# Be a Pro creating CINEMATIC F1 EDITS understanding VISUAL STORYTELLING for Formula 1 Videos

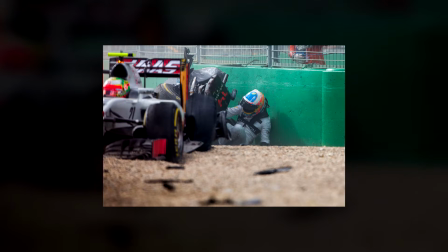It could be a fatal crash. Fortunately, it was okay after that. And the visual storytelling starts here.
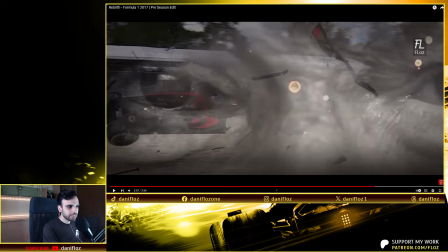I'm mixing this accident with the eyes of this person. The eyes of this person are the eyes of Niki Lauda. Niki Lauda was a very famous driver, especially in the 70s.
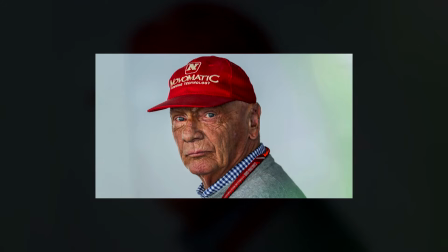He was 3 times Formula 1 world champion. In 1976,
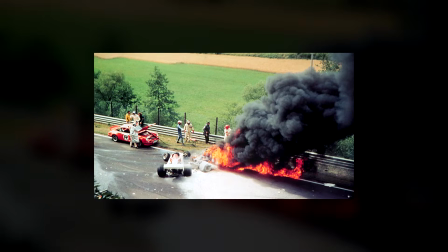he had a terrible crash where the car was on fire and he was inside of the car and he was burned in a very critical way and he was close to die.
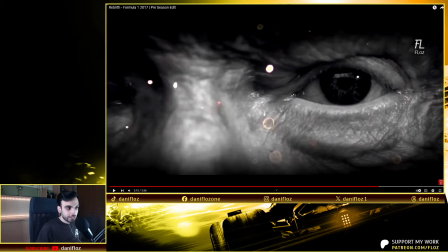That story, I used it to connect it with the previous accident of Fernando Alonso.
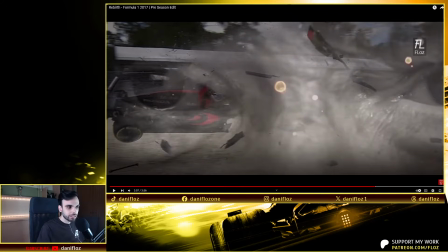In that way, the spectator can interpret that Fernando Alonso could die as well as this driver, Niki Lauda, but both were saved for some reason after a very serious accident. I'm connecting life and death in these two drivers. One of the past in 1976 and this one in a modern era in 2016.
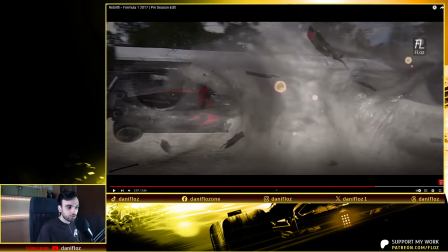But this is not the end because the connection continues using visual storytelling.
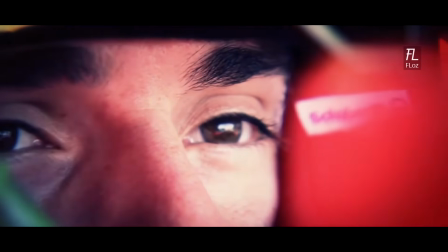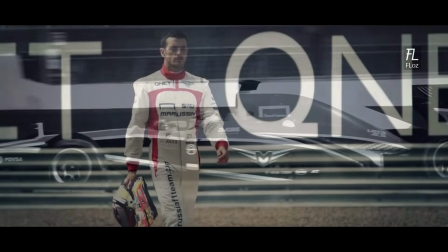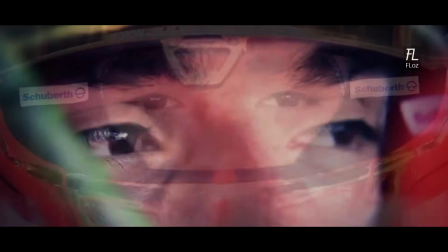Entering the eye of Niki Lauda, and inside of it, it's this driver, Jules Bianchi, a driver who unfortunately passed away in a racing accident in Formula 1 in 2014.
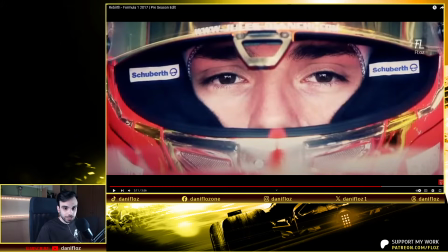Also, they are connected. These three drivers had very dangerous crashes, but this one was the only one who suffered a fatal crash.
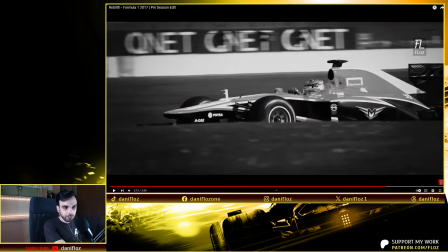And this is flashbacks of Jules Bianchi of this driver in the past driving in Formula 1.
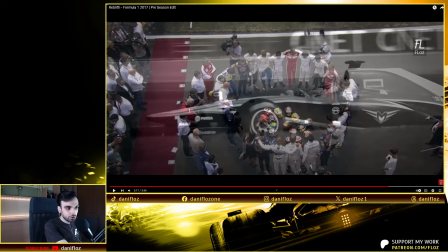And this is the tribute drivers made to Jules when Jules passed away in the hospital. All drivers around with the helmets on the track doing a circle, paying tribute to Jules Bianchi. And this one, this guy. And his eyes again.
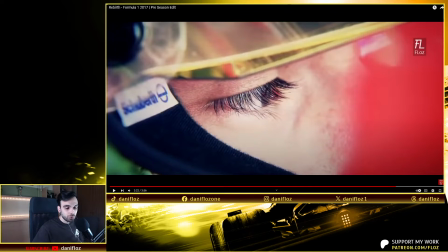Mixing these images, it's about all visual storytelling, about the idea of life and death.
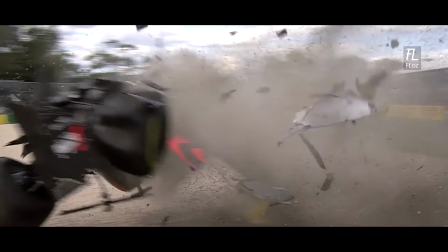And I'm trying to explain the idea of how thin is the line between life and death.
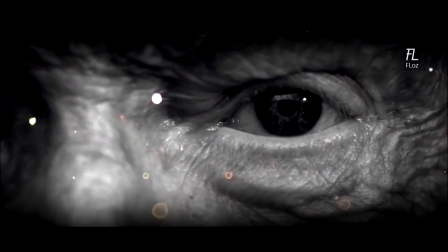Three very serious accidents. Two of them, fortunately, the driver was safe, and in the other one, unfortunately, the driver passed away. So sometimes it's a matter of luck. Connecting these sequences without explaining absolutely nothing, people who is really involved in Formula 1 can interpret that concept. This is the power of visual storytelling. Don't forget to give your like to this video if you are really enjoying it. It helped me a lot to keep continue creating videos. Thumbs up, thank you so much. The next example, it's about my edit, Magic Fernando Alonso,
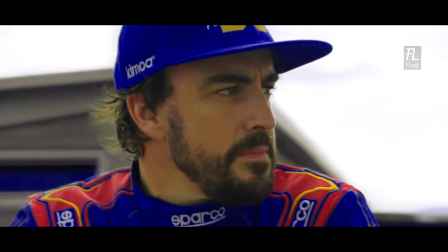that it's a tribute to the Spanish Formula 1 driver Fernando Alonso the first time he announced his retirement from Formula 1 in 2018.
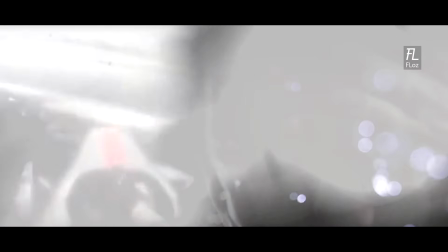It's an edit about his whole career in Formula 1, where I use a lot of visual storytelling techniques to explain in a different way the Fernando Alonso's career in the most important stages of his life.
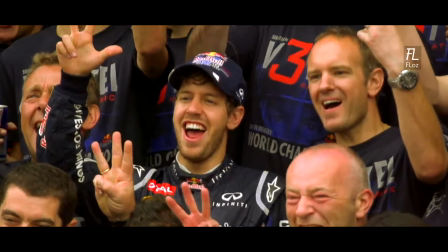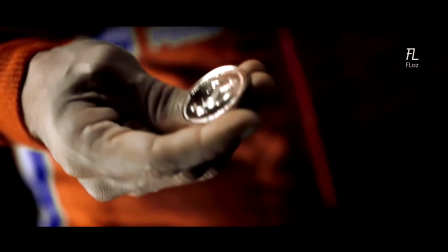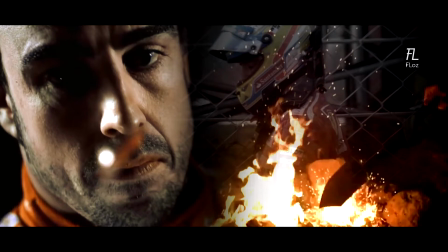Super powerful visual storytelling that I made in this video. And it's about the destiny.
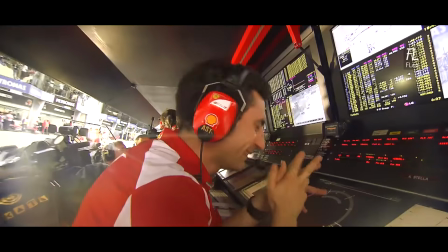You can see Fernando Alonso driving for Ferrari. After 5 years, he fought for the title.
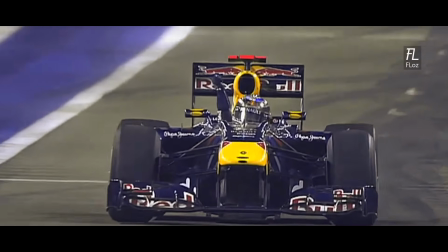Unfortunately, lost it in 2 occasions in the last race. For different circumstances, little details, the championship ran away from him.
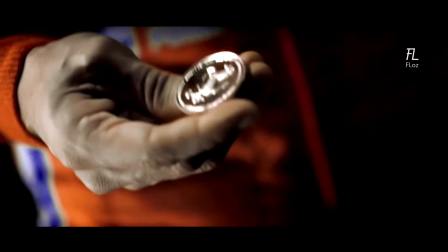After 5 years, he decided to move on. They need to start something new. And he's throwing the coin to the air.
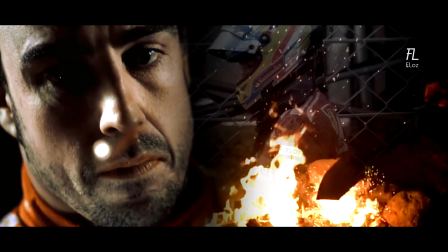And at the right side, you can see Fernando Alonso in the Ferrari colors and burning out around, like igniting the image. I try to represent the Fernando Alonso decision throwing the coin through the air,
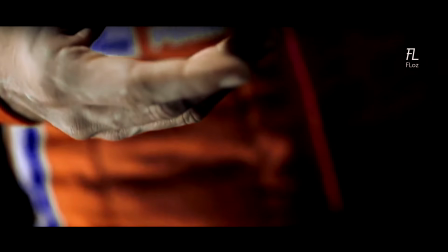like if he will be deciding to stay in Ferrari 1 year more or to start a new season in a new different team.
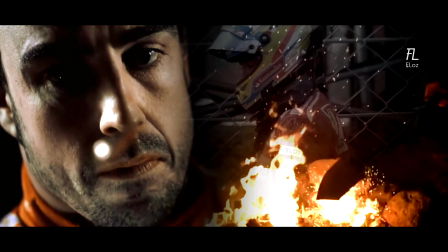And at the right side, I'm showing the decision was taken because I show fire Fernando Alonso in the Ferrari colors,
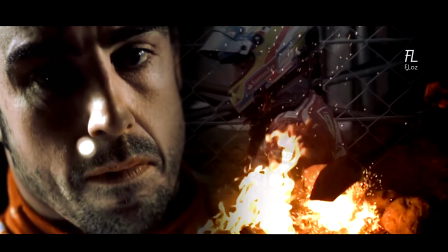like saying the Ferrari era was over.
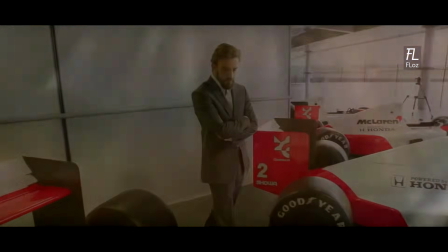You have a crystal ball and you see the future and you see in 5 years time, in 10 years time, maybe you do things differently.
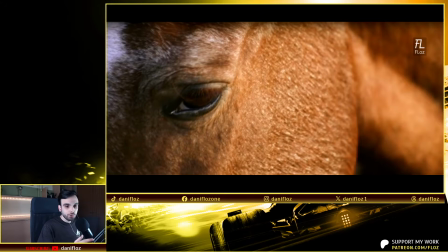After this sequence, I show you the eye of a horse. The horse is the representation of Ferrari because the logotype of the Scuderia Ferrari have the Cavallino Rampante, which is a very famous horse in the middle of the logotype.
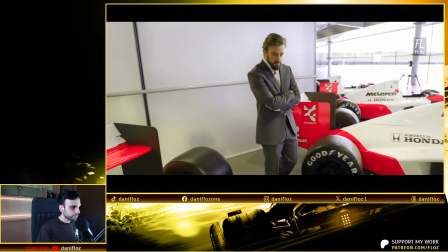Crystal ball and you see the future and you see in 5 years time, in 10 years time, maybe you do things differently.
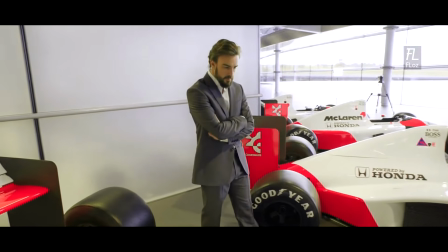We introduce in the eye horse and we see Fernando Alonso in a new team, in McLaren, watching the old cars of McLaren in the museum.
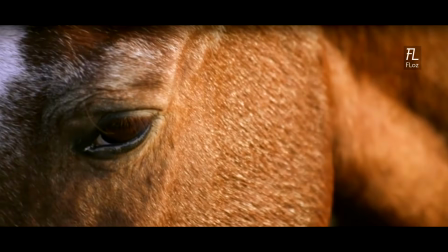It's like the horse is watching the future of Fernando. The horse is representing Ferrari. Fernando was in Ferrari and now he will be in McLaren.
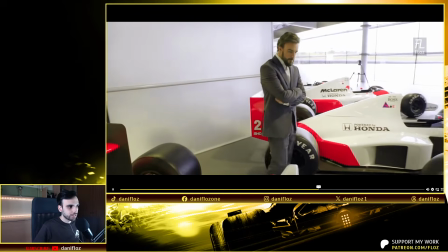5 years time, in 10 years time, maybe you do things differently.
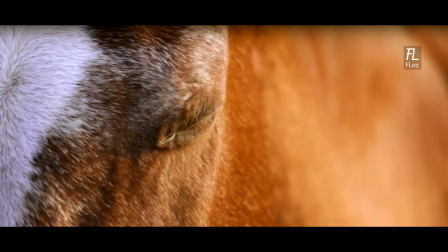But the horse closed the eyes and the image go to black because the era of Fernando Alonso in McLaren was terrible.
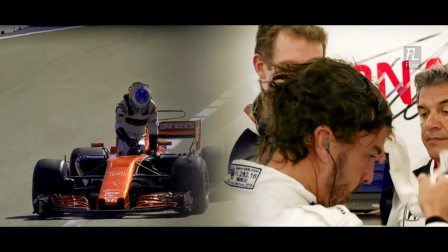The car was absolutely terrible and was probably the worst stage of Fernando in a Formula 1 team.
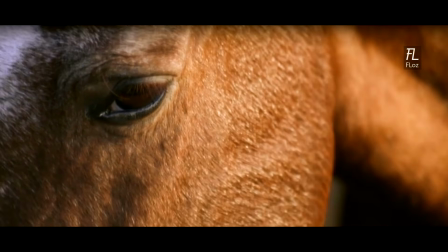That's why the horse is like having a nightmare about the future of Fernando in McLaren and suddenly close the eyes because it's like the horse is suffering for the destiny Fernando has chosen.
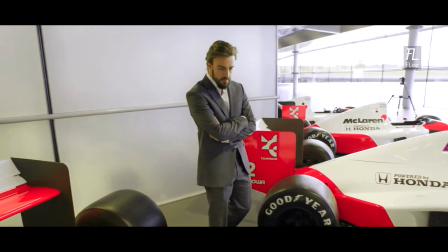You have a crystal ball and you see the future and you see in 5 years time, in 10 years time, maybe you do things differently.
So in this case, visual storytelling can be useful to explain without using any word a full story using this kind of images and montage process. The next edit where I use visual storytelling, champion heritage, Lewis Hamilton,
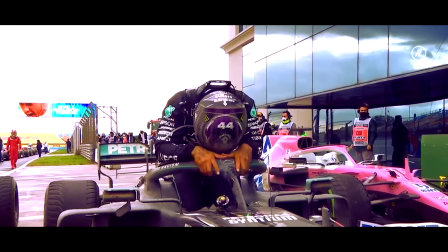a short tribute to Lewis Hamilton for achieving his 7th Formula 1 World Championship,
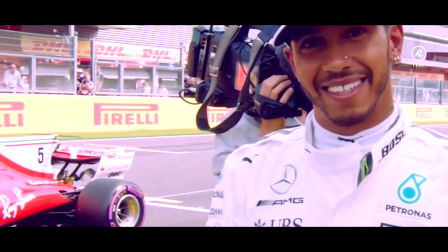but also is a tribute at the same time to some of the previous Formula 1 champions that succeeds,
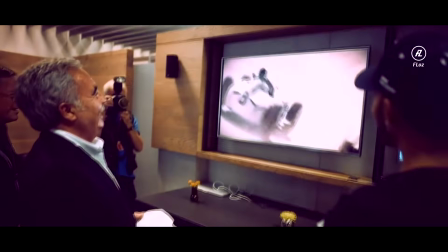like Michael Schumacher, Ayrton Senna, or Juan Manuel Fangio, using in a very intense way visual storytelling.
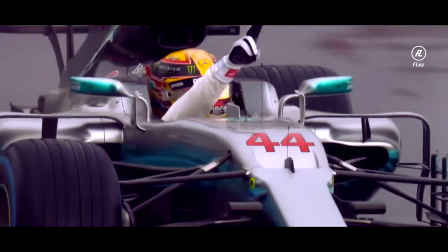Michael Schumacher's record goes here at Monza this afternoon.
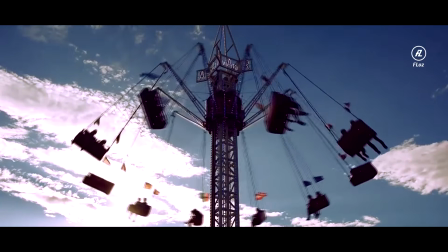My career could last not many years. My life hopefully will go still for a long time.
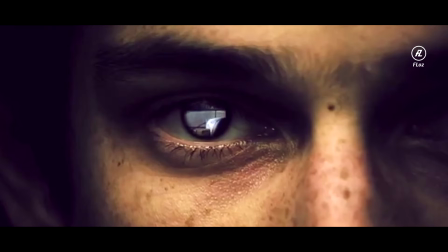Happiness will come when I feel complete as a whole, but I have plenty of time to fulfill that too.
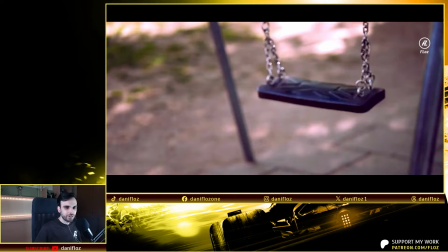Wow, this is probably my favorite editing in terms of visual storytelling.
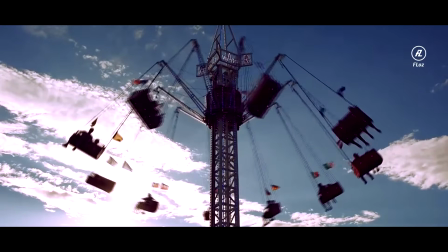We see these chairs on the air like in a theme park doing circles, and this is for me the representation of life.
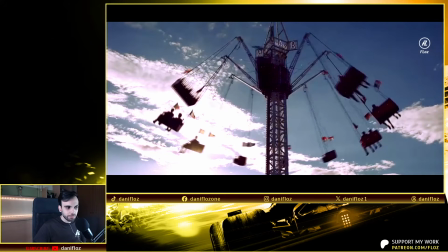In this case, this visual storytelling piece, it's important also to listen the audio. The voice is sounding from Ayrton Senna, Brazilian driver that was racing in the 80s and the 90s,
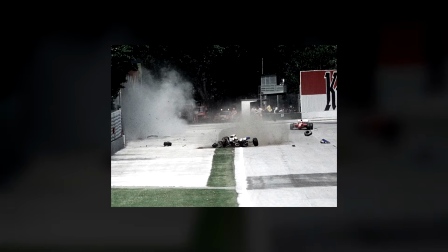unfortunately passed away in 94 at age of 34 years old in a racing crash in Imola,
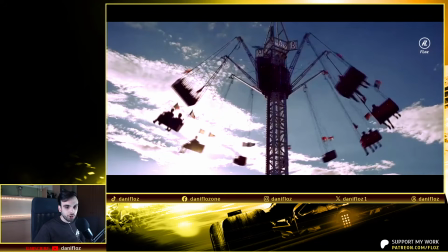and he's talking about the life, about how short is the career of a Formula 1 driver.
My career could last not many years.
But after his career in Formula 1, he will have a lot of years outside of racing to enjoy life.
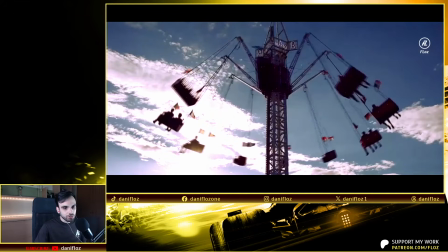My life hopefully will go still for a long time.
I'm representing that concept of life in this kind of swings on the air that is doing circles. Like every one of us, it's in one of the chairs on the air doing circles. And I show you a little kid in a swing.
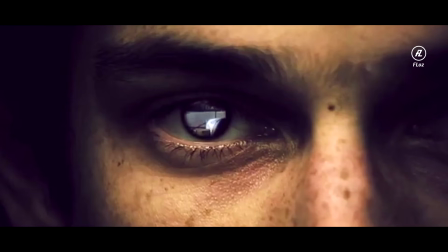Happiness will come when I feel complete as a whole, but I have plenty of time to fulfill that too.
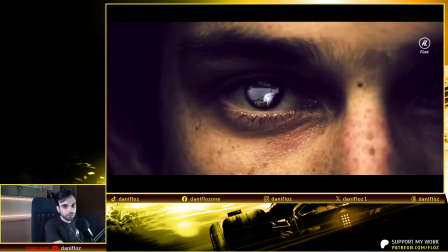This is the eye of Ayrton Senna, and inside of the eye is the onboard camera of the last corner he did. After this corner, he will crash and die.
But I have plenty of time to fulfill that too. Have plenty of time to fulfill that too.
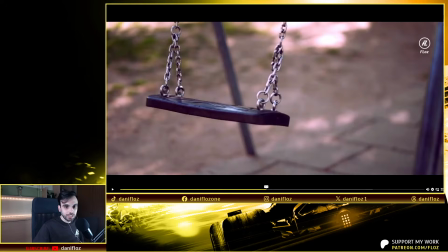But the next scene I show you is a swing, but this time there's not a kid on it.
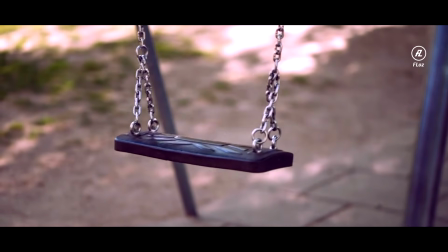Kid is representing life as well, and the swing of the life is empty because his life unfortunately ended very early, at 34 years old.
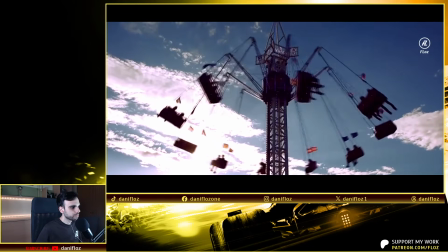My career could last not many years. My life hopefully will go still for a long time.
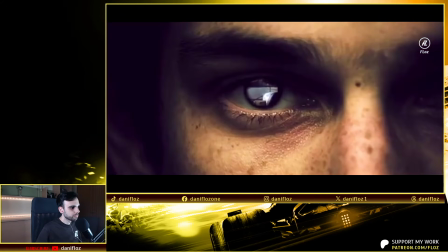Happiness will come when I feel complete as a whole, but I have plenty of time to fulfill that too.
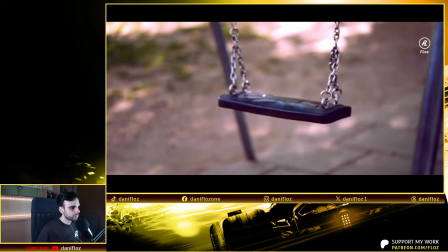Super emotional edit.